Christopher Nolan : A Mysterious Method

Nolan will often bring us closer into the character's mindsets by using a variety of tricks. For instance, he'll use a 75mm lens for this scene in Insomnia.
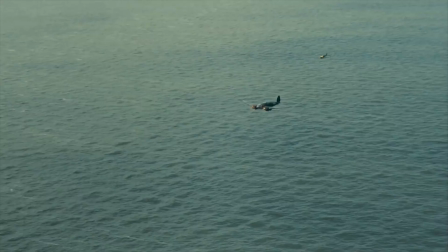This is so we get the sense of panic that Dom was going through. When many filmmakers are trying to get far away from the action, he's trying to get closer and deeper to it.
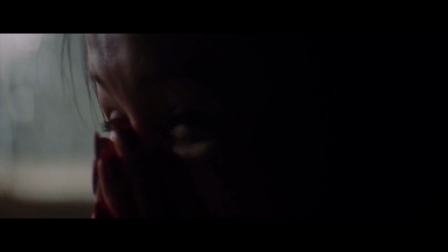She wouldn't stop laughing.
Deeper might mean doing this, placing an insert cut at sudden moments.
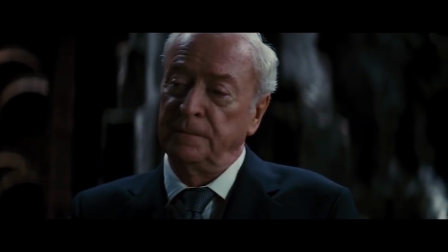These quick brief flashes of information could serve to be visual reminders of characters wants, needs and even hopes.
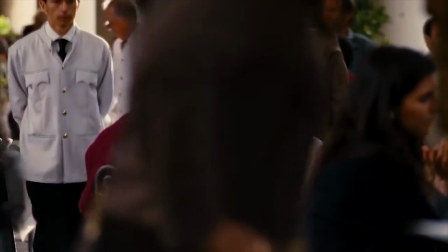Look across the tables, and I'd see you there, with a wife, maybe a couple of kids.
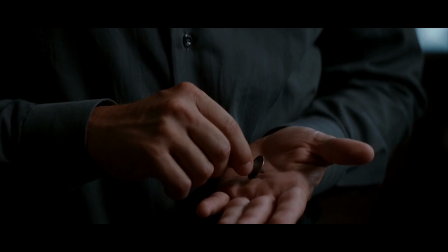And what about hands?
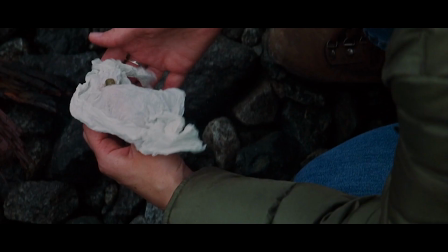Hands and objects play a wide role in all of Nolan's films, but they're used in a way that makes the stories reflective of his character's needs.
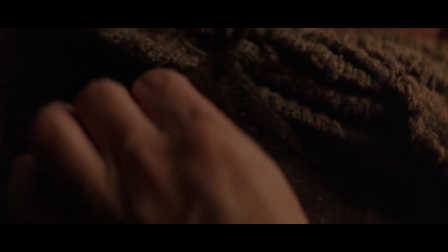By showing us an object in someone's hands, you're informing the viewer of what's emotionally at stake,
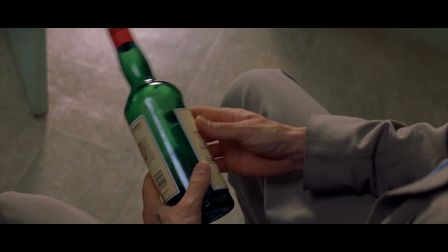whether it's crucial evidence or an important cog in a machine.
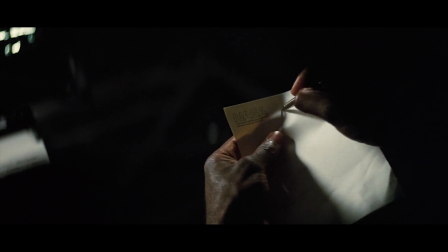This can also save time setting up wides and masters for exposition, not an experience why he often focuses on hands and objects here.
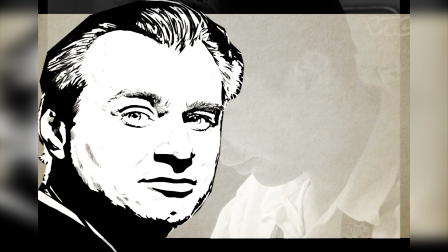The use of inserts in the film is quite noticeable, it's something I've maintained in all my films. There's a couple different reasons for it.
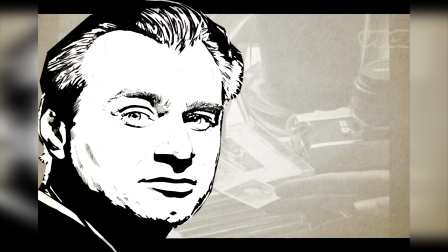There is a form of narrative connection that's made through objects in the film and drawing attention to the objects. connections between scenes
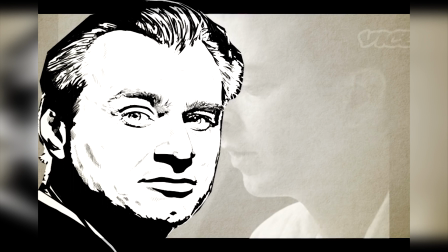as they appear in the film are based purely on those objects you know the earring or the hammer or the seahorse or these things rather than time and so it became a way of visually linking things to further add even in the rare instance that he uses an opening credit sequence nolan will utilize
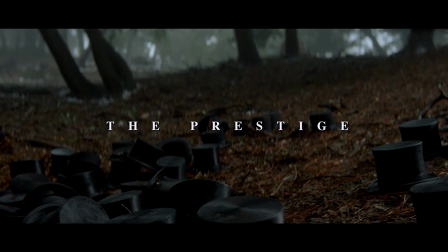it to show close-ups of objects not only does this set mystery but can also be informing piece of information for a future scene like this shot from the prestige
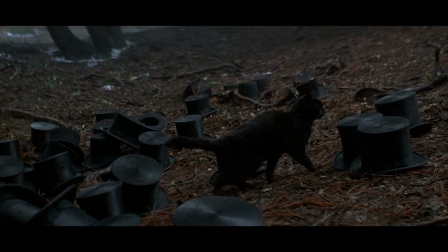foreshadowing the idea of doppelgangers and clones which plays a major part in the film's final twist
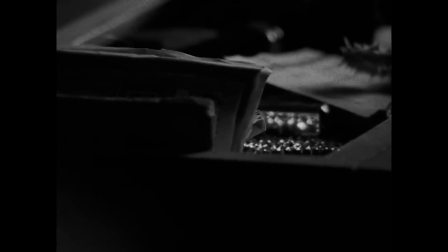now that we've talked about time and close-ups let's look at one other thing that he's
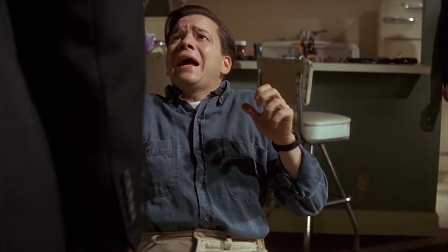widely known for and that's making his films capacious say what again capacious
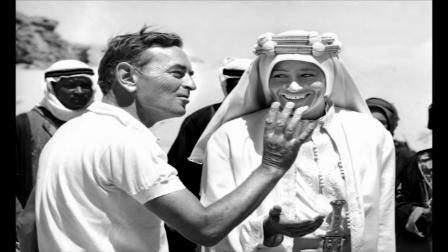like howard hawkes john ford and david lean
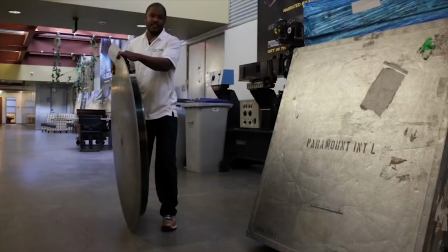christopher nolan likes to utilize the tools he has at his disposal and
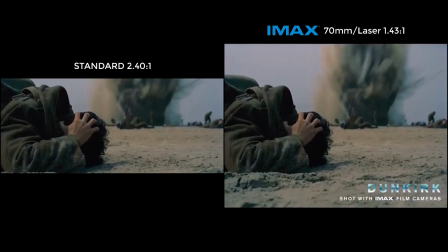likes to fill the frame with information wide information because
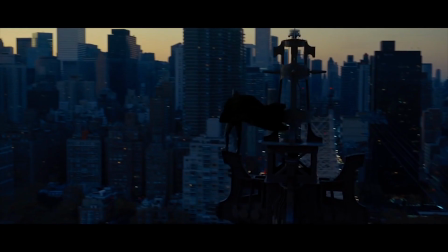it's not just about the story it's how the story is told and where the story can be
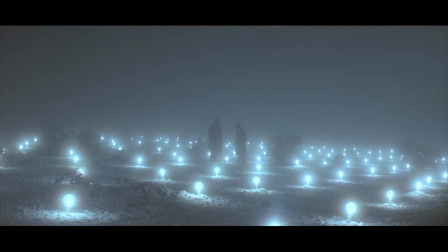set whether it's gotham city and trying to take us into that world or
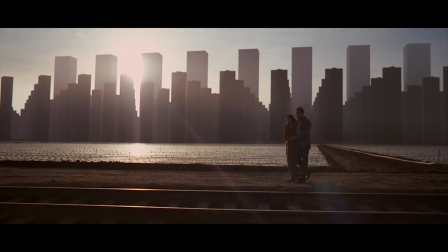something like the prestige where mythicism and magic combine or
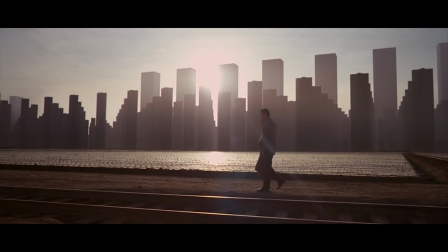dreams as a reality in inception so whether it's placing them at the
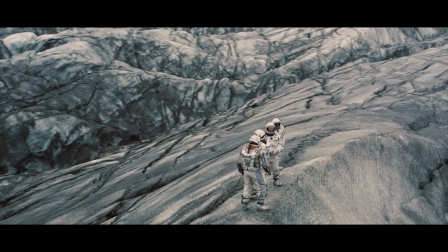center of the frame or making a camera tracking bird's eye or just pulling in a tight
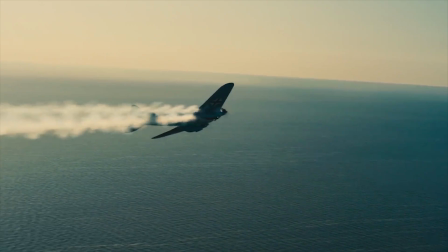corridor it adds life to the scenes it adds gravity
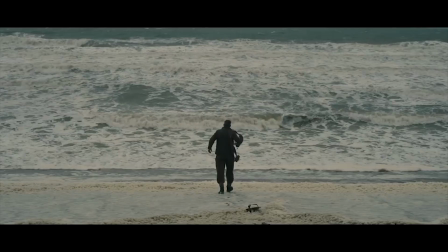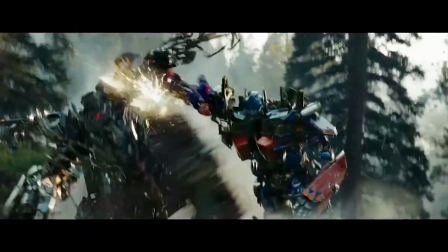and whilst filmmakers like michael bay use scale for wonder entertainment value
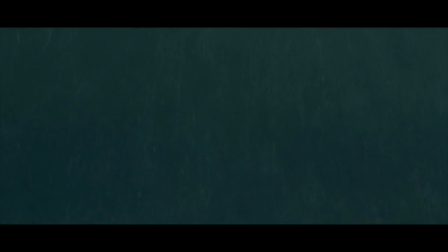nolan uses it for exploration to educate and inform us of our surroundings
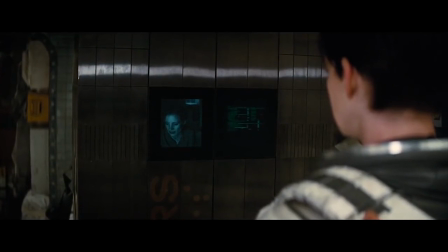he always comes back to this the actors the performances the people the audience sees first London will never waste his talent.
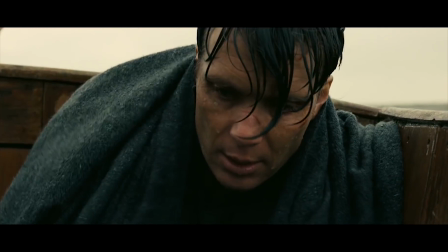He's always going to give them roles that are emotionally engaging That way his mediums and close-ups
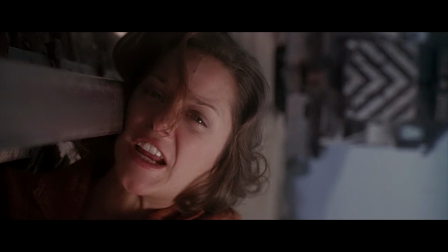are as effective alone as say a massive wide shot of Gotham City Just look at this scene from insomnia Yes,
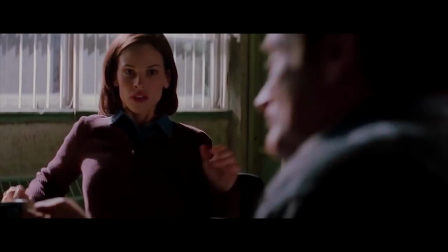what's wrong with that? No, nothing wrong. I'm just trying to figure out what kind of mentor you were. I gave her things she couldn't have You just want to fuck her, didn't you?
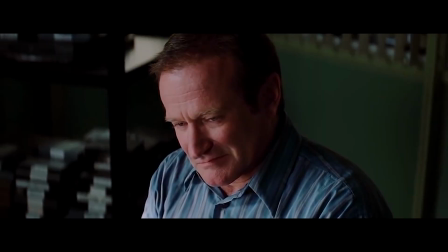Son of a bitch!
I'm sorry, I'm sorry, I'm sorry Because performance is scale,
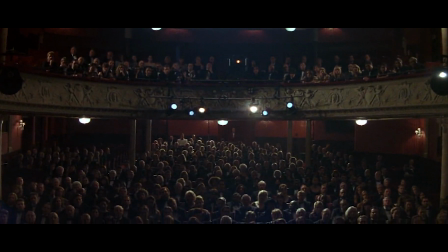the human face can tell more to a story than a wide shot filled with explosions and grand landscapes.
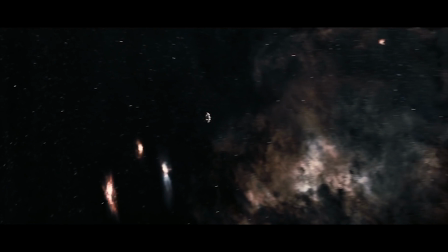However, when these shots are combined with editing techniques that take us across periods,
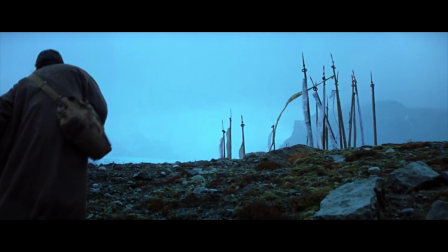close-ups and fragmented imagery, you could be making something truly immersive.